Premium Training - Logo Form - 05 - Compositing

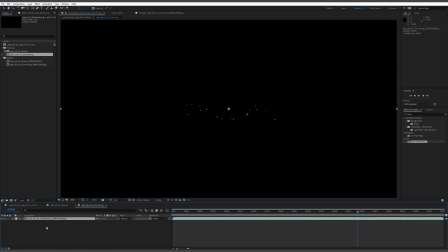So what I'm going to do is I'm actually going to duplicate the layer a few times. Now, there are plugins that will let you do this. Star Glow is probably a prime example where you could just do this out of the box very simply. But I just wanted to show you a few techniques to be able to do it without, just in case you haven't got that plugin suite.
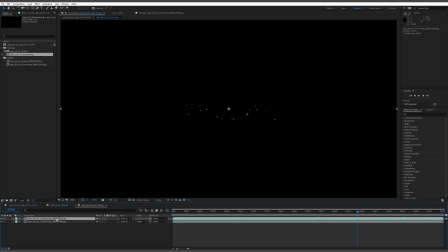So I'm just going to duplicate this. I'll call this one the base. I'm going to call this one vertical streaks. And I'm going to actually, before I duplicate that one, I'm going to add an effect. So I'm going to add a fast blur, fast box blur.
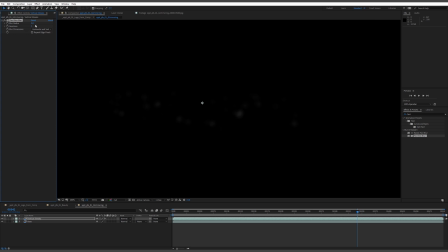And instead of universally blurring it across each axis, I'm actually going to do it one at a time. So I'm going to do vertical first. And you can see there, we just get this very subtle streak of light. Then I'm going to change the blending mode to add, and you can see where we're going with this.
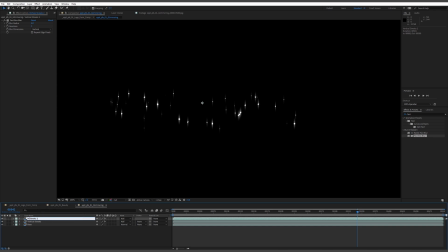And I'm going to duplicate that one, rename it horizontal streaks. There we go. And that's added on. And of course, we changed that one from vertical to horizontal, and you get that nice looking glint.
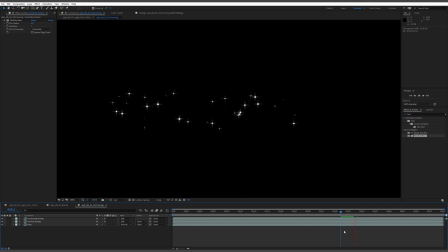So let's just cache a few frames. Looking pretty good. I think we could soften the base one, actually. So, or maybe I'll duplicate this. So I'll duplicate that again, and we'll call this just bloom.
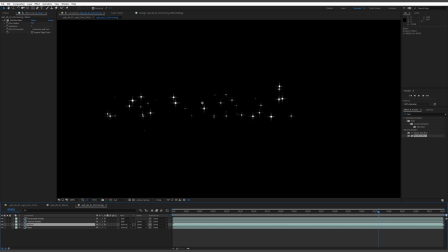Drop the effect, the box blur effect on, and we'll just subtly bring that up. And then add that back over as well. Just want to soften the hole too much, actually.
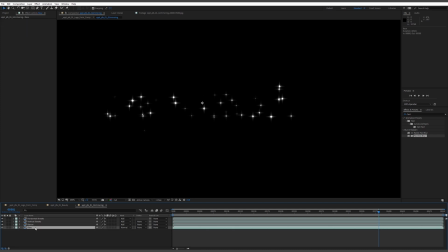There we go. And maybe very like a 1 pixel blur perhaps on the base, just to kind of knock off the hard edges. That's too much. And I might drop the iterations down to 1 as well. Just a bit softer than the default there.
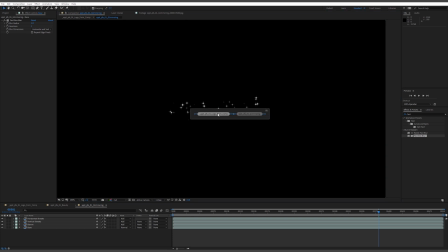Okay, so let's jump back out. I'm hitting tab there to just use the minimap.
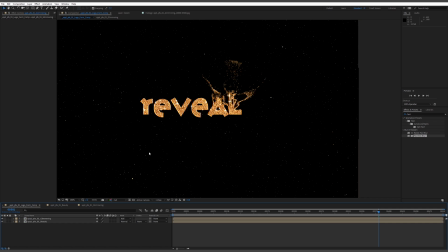There we go. And obviously we need to blend this, and I'm going to blend it with an add mode. And you can see there now, as this forms, we're getting these glinting sort of particles.
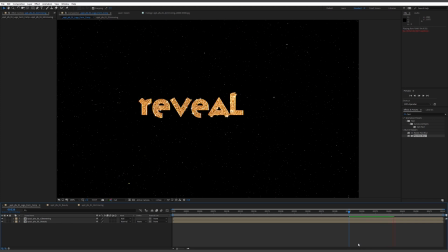Now they're a bit bright at the moment, so I might go in and drop them down a touch. But I do quite like that.
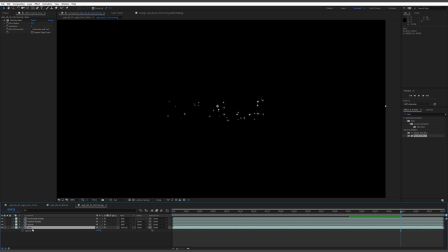It's looking cool. So what I might do is I might just actually just drop the base opacity just down a touch. Oh, no, we can go quite far. So actually the bloom above it is probably adding, with all three of these adding onto each other, it's probably getting a bit excessive.
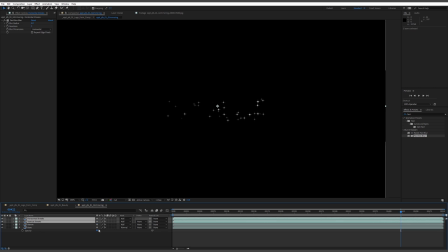So, in fact, actually, don't worry about this. We can just do this all in the main comp.
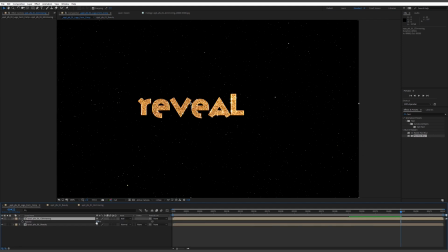We can just jump back to the main comp, just drop the opacity down a bit, and I think it'll still maintain the additive effect nicely. Yeah, there we go. And you can jump into those and you know, increase the length, the streak length, and all that kind of cool stuff.
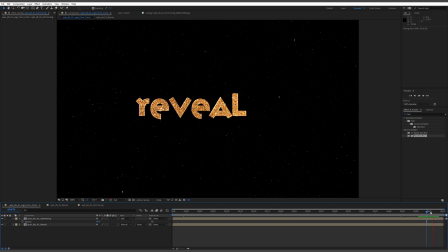But I think that's the glimmering is pretty good there.
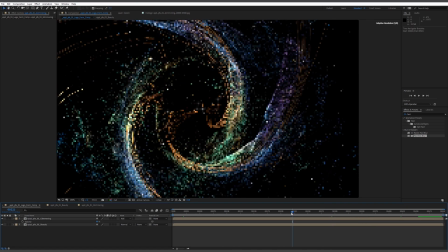What I want to do is I don't want it on until it's needed, because up at this end, it's going to look a bit strange if there's these glimmering things.
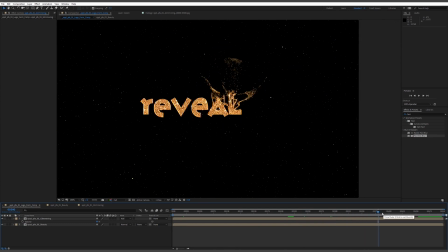Well, they are quite stark contrast in color, so I might actually give them a tint as well. So we could either do this on, yeah, we could do this on this top layer here, so on the top comp. So I'm going to get the tint value out.
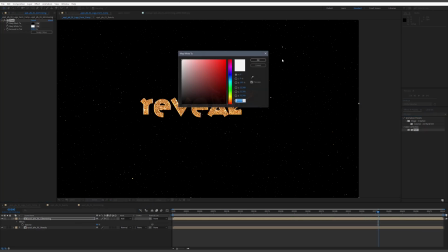Drop that onto our glimmering layer. And then I think we need to warm these up somewhat.
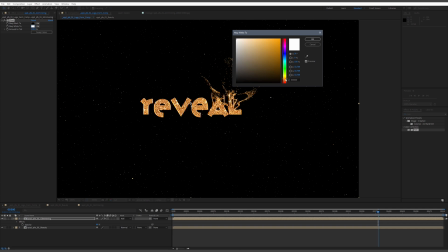So I'm going to go for like a relatively warm yellowy color. So it can be very subtle. It doesn't have to be like a really saturated one, but just a hint
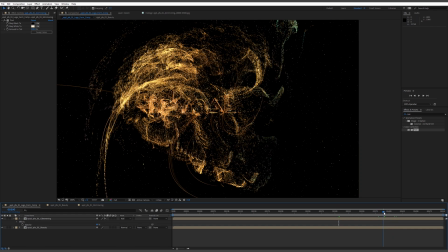will help it sort of tie in a little bit better with this color, these colors. Yeah, that's better.